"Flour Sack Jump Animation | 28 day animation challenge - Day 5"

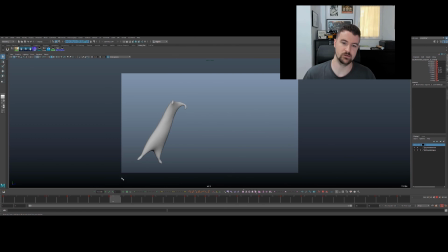80:25 So we got that kind of whipping around, giving it a little extra life in there. And what I was going to suggest too is maybe, you know, we should have done this before the tassels, but you could really play around with, just as a final note with this, you could really play around with the
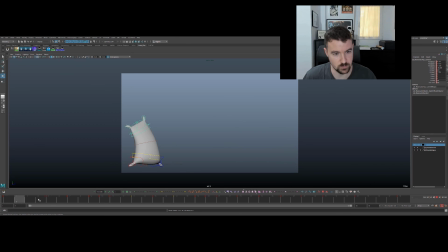80:44 twist to have a little bit more going on with the body of the character. We've got some of that in there. We could really exaggerate it though. especially with the end. You know, we could really have his landing where he kind of goes away more, and then comes back.
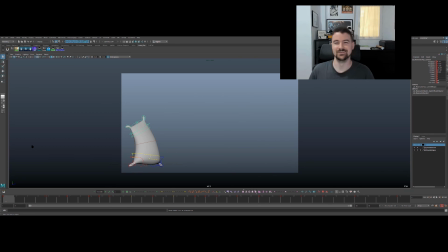81:02 But that'll screw up that tassel overlap that we put in there. So I'll just leave that where it is, and call it good enough.
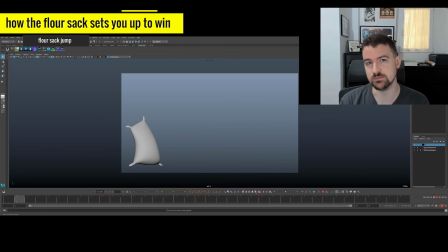81:13 So hopefully you had fun with this flower sack animation. You know, it's really building off everything that you've learned so far in the challenge with the vertical ball bounce,
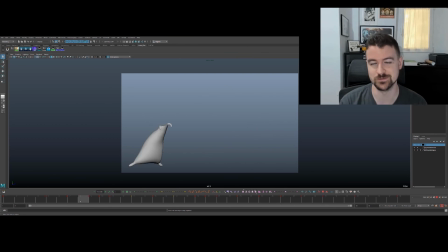81:22 the ball and tail, obviously with those little overlappy bits here, the tassels at the end, the sense of squash and stretch though, and we've made it, I think, this flower sack feel like a human jumping in a lot of ways without actually having a complex rig.
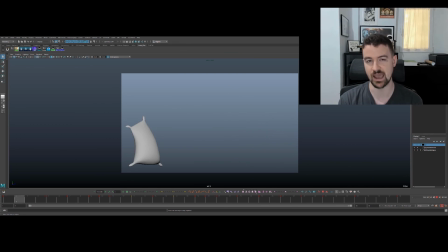81:40 We're just using these animation principles and pushing everything we have to kind of sell that idea that this is human-like, that this flower sack can jump. And that's really huge for your animation skills. You have nothing to hide behind with the flower sack. There's no fancy smear frame multiples.
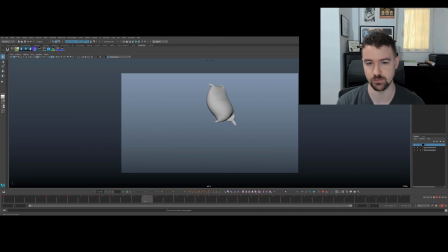81:58 There's not 25 spine controls, right? We don't have a big camera move. So there's nothing to hide behind. This is just all the fundamentals that you're pushing and pulling to the max here to breathe life into a very basic object.
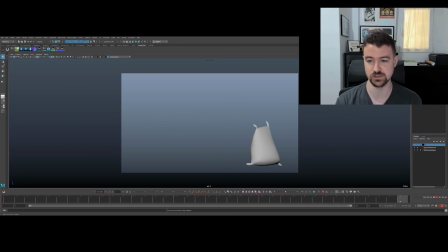82:12 And that's the start of character animation, proper character animation, even with just a shot that's really focused on mechanics. So this is really gearing you up for the harder full character rig shots that we're going to be doing soon. I hope you had a blast with this flower sack animation. Now click or tap the screen for more animation lessons, and I will see you in the next animation challenge. Happy animating.